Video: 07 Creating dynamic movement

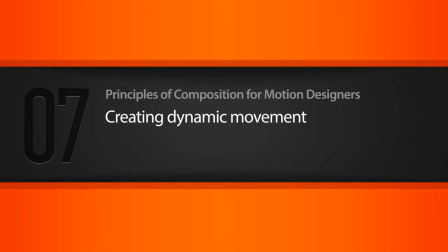2s
In this lesson, we will talk about how movement as a compositional principle can drive the attention, expectations, and emotions of a viewer.
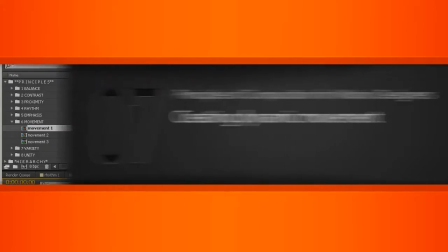15s
Okay, so I am here in
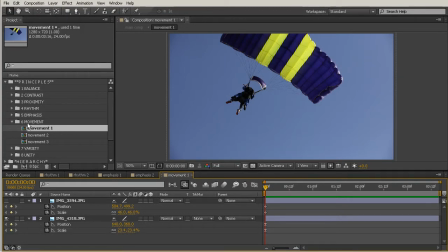19s
07_begin in our project files, and I'm just right there in the 6th principle we have here, movement, and I'm just right there on that first composition, movement 1. So with this composition open, I want to talk a little bit about what movement is.
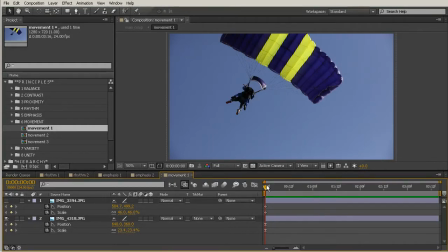38s
So movement is how objects are positioned to help lead the viewer in a specific direction. So really, this can be kind of a given in motion design. We expect there to be movement,
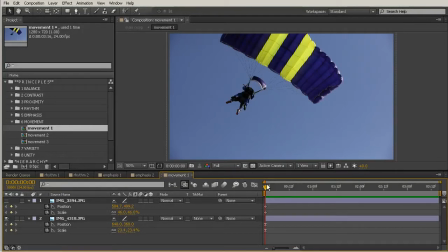51s
but that doesn't mean that the movement should be arbitrary or really just not very well thought out. We need to put thought into the kinds of animations that we're going to create if we have a specific response or eye path that we want to drive our viewers towards.
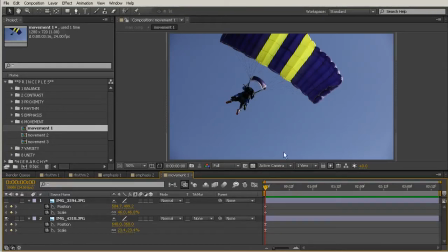68s
So let's talk a little bit about what I mean by this. So I'm starting out here with this picture of this parachuter. And a lot of times you'll be working with photographs and you need to create maybe some sort of slideshow. So you may scale this up or down and reposition it,
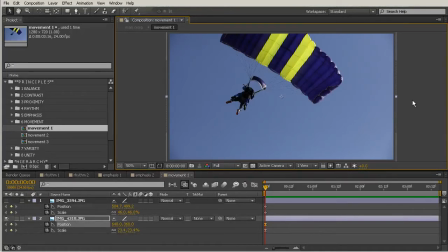85s
almost like it would if you had just put it into some piece of software that would automatically do that for you. But have you ever noticed how whenever you plug things into that software,
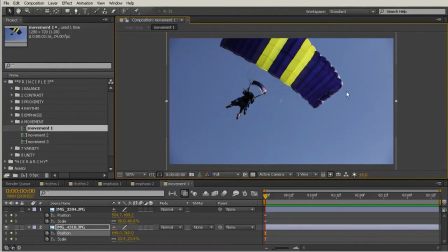97s
where it just will automatically create a slideshow with just kind of drifting pictures in it, it really begins to feel like it was not intentional. Sometimes you may start zooming in a place that really just isn't the focal point.
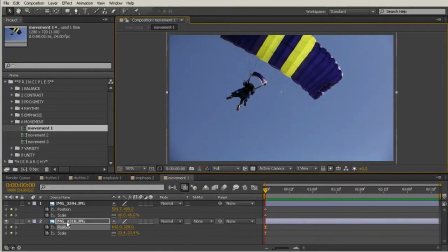112s
So that's something we want to keep in mind. So I have this picture here and I've set up some keyframes just right here at the beginning. Then I'm going to drag my current time indicator there to the end, and we'll reposition this picture to kind of show where we want this to end up in the end so that we remain focused on this focal point of our parachuter.
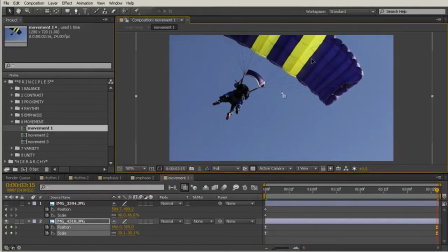132s
So I'm going to go ahead and scale this up a little bit, just maybe right about there. And then I'm going to move this down right about there.
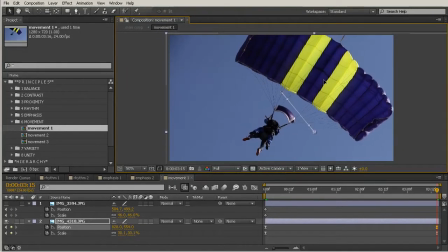140s
So this is still in the middle. Maybe scoot that over a little bit so we're still obeying the rule of thirds. We'll just have crossed it over into a new intersection of importance. Okay, so let's do a quick frame preview and see what this looks like. Now, I'm going to go back in there and change those keyframes to linear there,
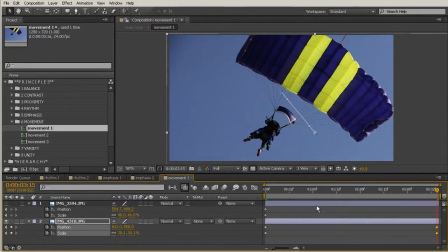159s
just so we don't feel like there's any kind of edge
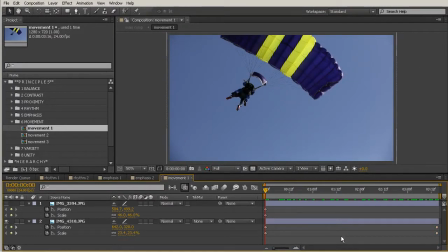166s
showing here on the end. And then I'll do another frame preview of that for you. Okay, so earlier, if you remember, I said we can use movement to drive the expectations of our viewer.
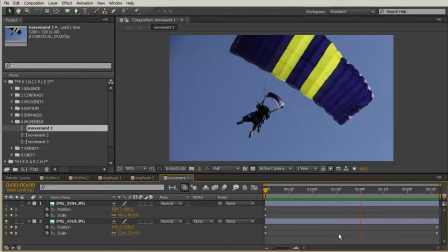178s
And this picture is an especially good example.
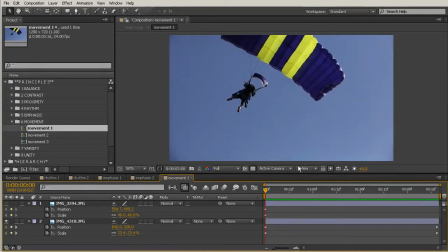182s
The expectation being that as the parachuter would come down, it would get bigger and closer to you.
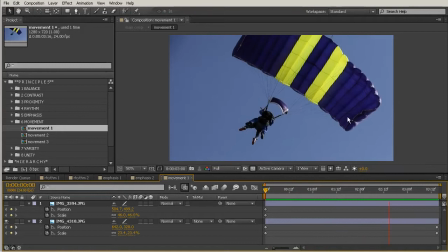189s
So keeping this in mind, that's how we would want to animate a picture like this.
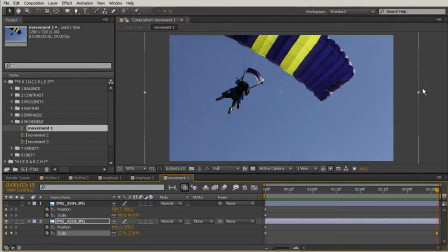194s
It wouldn't make any sense for us to have animated the picture to do this.
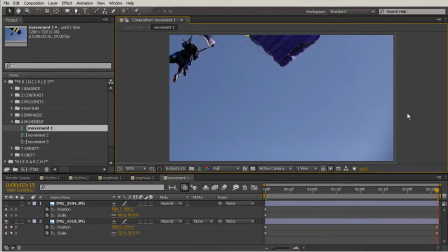200s
Now let's watch this through.
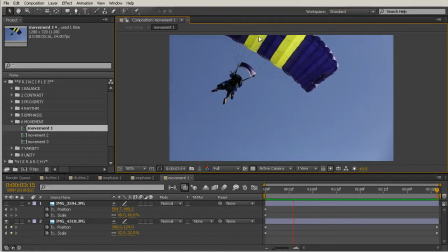204s
It forces your eye to move here in this direction, which is up and out of your composition.
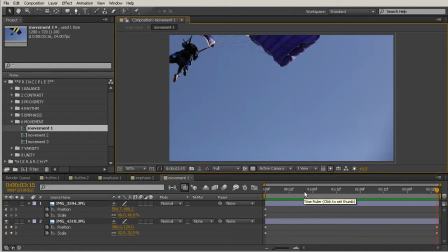211s
So that's just going to make it more likely for a person that's viewing your content to look at something else and to be distracted. This causes a lot of tension here along the edge of your picture.
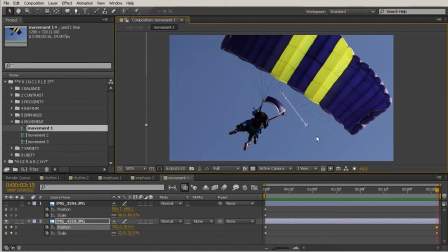225s
So that's really not what you want to do. You want to bring this back down so the important part of this picture is still able to be focused on.
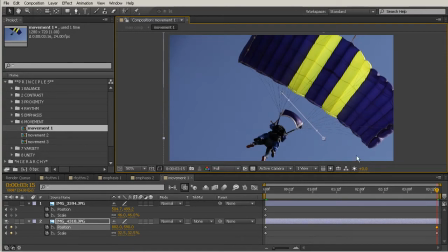234s
So keep that in mind when you're animating these types of pictures. Same thing goes for this image we have above here. It's a little bit of a different example, but we'll go ahead and take a look at that.